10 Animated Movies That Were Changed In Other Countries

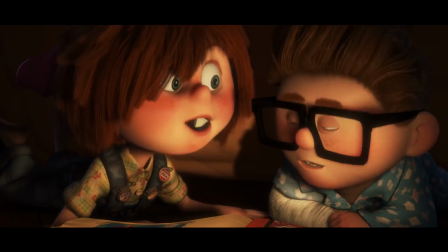251s
But Pixar is extremely aware of this and actively implements small changes into their films to accommodate non-English speaking fans.
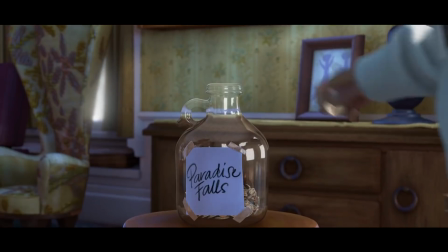258s
Case in point, a small jar in Up that reads Paradise Falls.
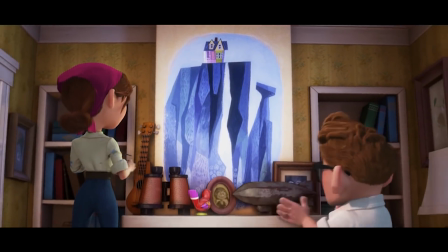262s
The jar was used to save up funds for a trip to the falls, but if you can't read English, you wouldn't get it.
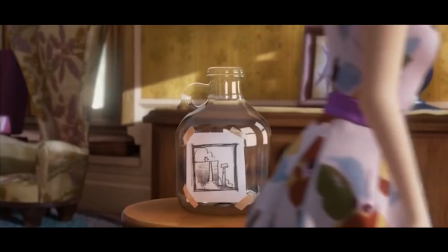268s
So the animators at Pixar swapped out the word and gave audiences a hand drawn picture of the falls to convey the message.
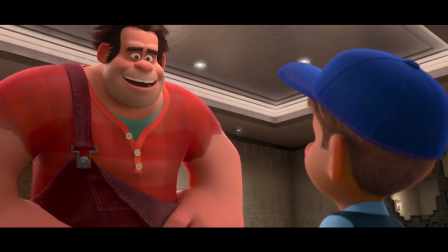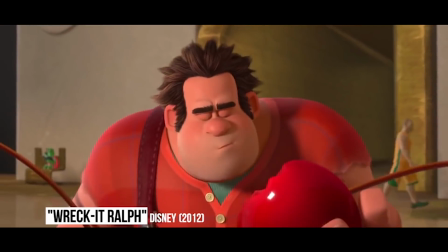280s
Wreck-It Ralph Ralph Breaks the Internet is just around the corner and we're incredibly excited for it.
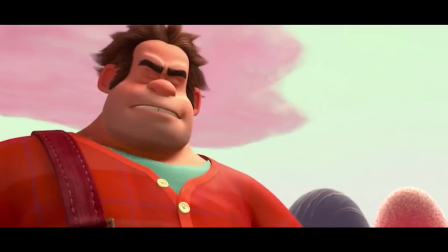286s
We have to wonder if that film will change certain moments for audiences around the world. After all, it is dealing with the internet culture and that's going to vary from country to country.
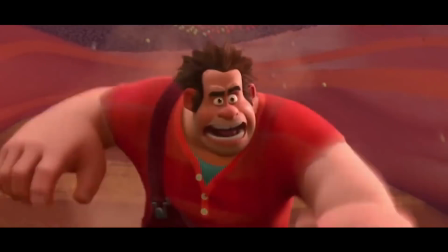295s
One thing that was changed in the first film, though, was the Sugar Rush character Minty Zaki.
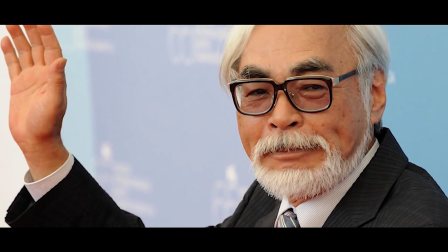300s
Named after the legendary filmmaker Hayao Miyazaki, she was altered completely for reasons unknown in the Japanese release of the film.
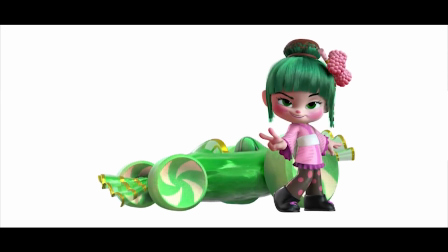307s
Instead, she's now a fair-skinned, green-haired, kimono-sporting girl named Minty Sakura.
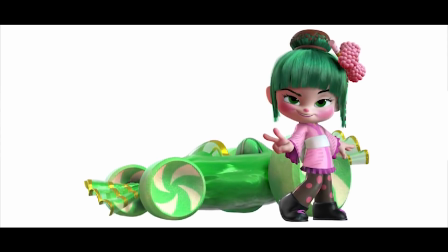313s
It's a blink-and-you'll-miss-it moment, but one has to wonder why it was done.
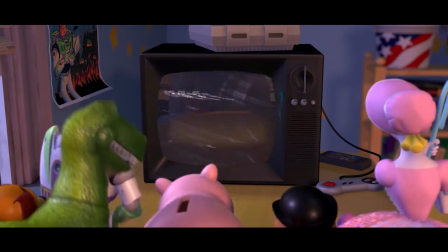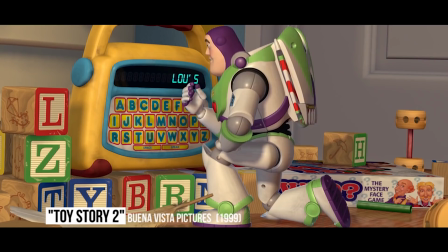322s
Toy Story 2 Most of the films on this list are fairly recent,
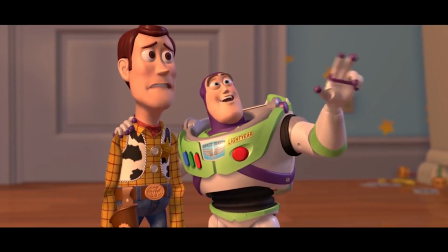326s
which demonstrates that the act of altering one's movie for international audiences is a relatively new thing when it comes to animated films.
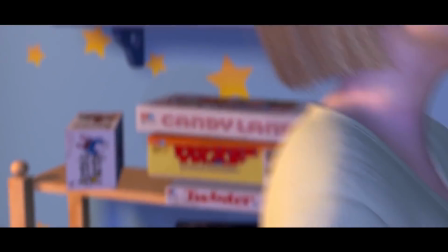334s
But despite that, Toy Story 2 was changing the game way before the rest of them.
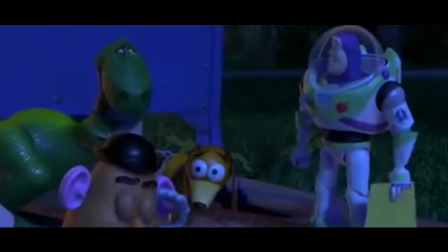338s
After Woody goes missing, Buzz gives an inspiring speech to the rest of the other toys to help him find their friend.
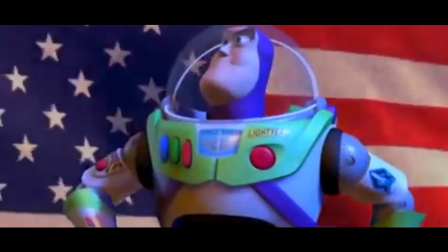344s
In the United States, this speech is given with the American Star Spangled Banner in the background, accompanied by the National Anthem.
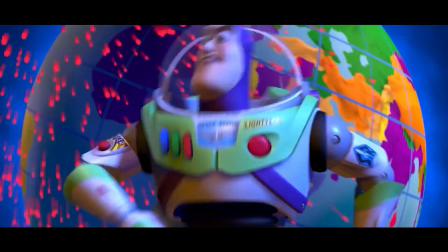351s
Internationally, it's a globe set to one world anthem.
Don't worry, Smoothie. Squishy!
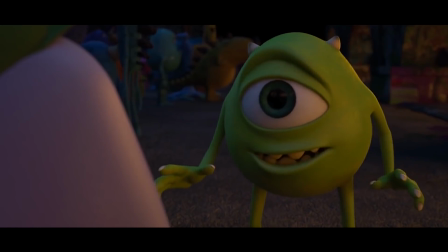356s Squishy. We're not going to lose, because we have everything we need to win right here.
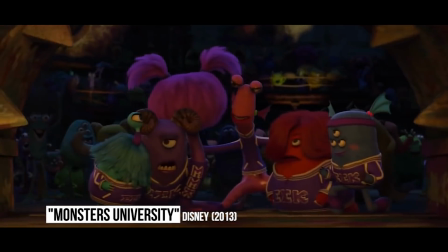362s
Monsters University Many studios would not even bother making any alterations to their scenes, at the cost of alienating some fans.
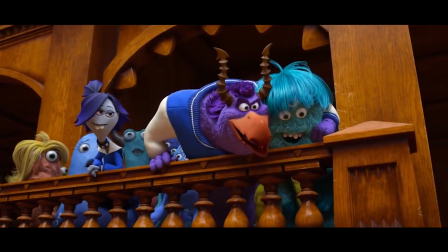369s
Thankfully, Pixar is on point when it came to a giant verbal sign in Monsters University.
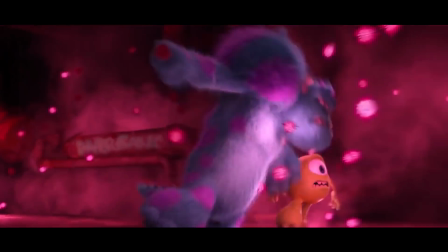374s
In the film, students at the university compete in scare games, complete with a giant spray painted decal on the wall of the arena. But that would mean nothing to foreign audiences, so the animators decide to completely remove the words and replace them with the university's crest.
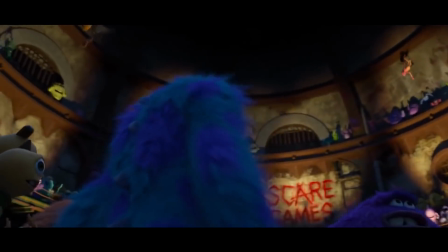389s
It's these small steps that really make the film better for everybody.
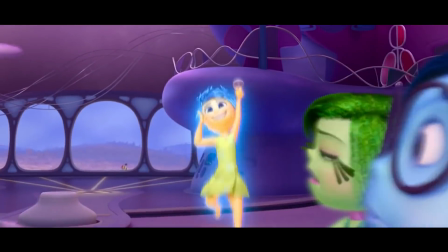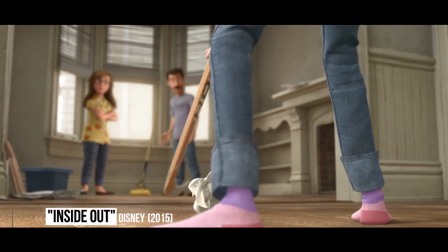398s
Inside Out. As mentioned earlier, Inside Out is one of those films that made a few changes to their movie.
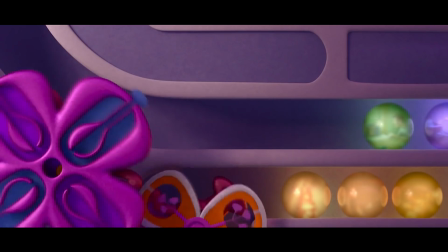404s
Changing a vegetable is one thing. It's a simple matter of replacing the objects in the scene.
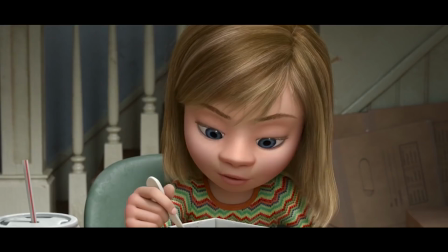408s
But how about replacing a whole entire set of animations for a brief scene?
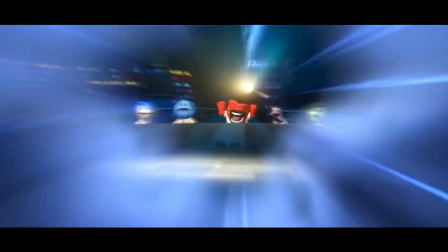413s
As Riley's dad daydreams at one point in the film, we see him fantasizing about a hockey game.
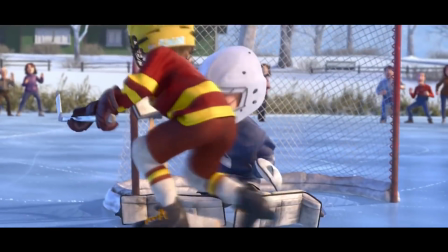418s
But hockey isn't as popular in other countries around the world as it is in the States and Canada.
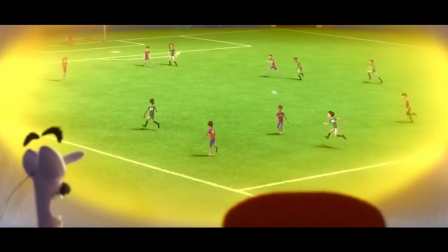424s
So the animators changed this entire scene to be a soccer match, which is considered to be the world's sport.
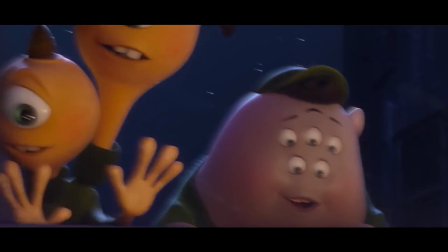429s
Now that's dedication. Well, that's it for today. Have you noticed an international change to an animated movie before?
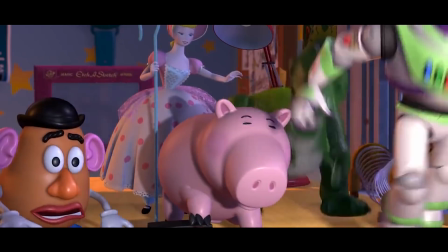435s
Do you think this is a practice that other studios should adopt? Do you think that one day we'll have completely different-looking versions of films in different countries?
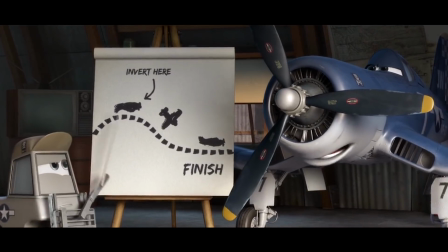442s
Let us know in the comments below and be sure to like this video and subscribe to the channel to get more videos just like this in your playlist every day.
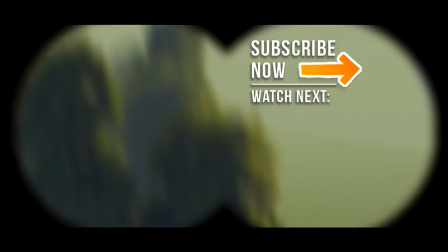450s
For more awesome videos about things that are different around the world, check out what's happening over at The Richest, The Taco,
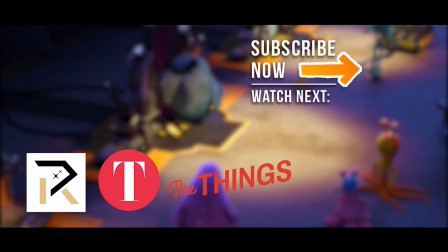457s
and The Things, who all worked up something super duper special just for you guys. And the answer to our emoji question is...
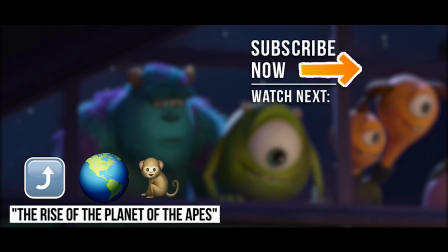465s
Have a good one.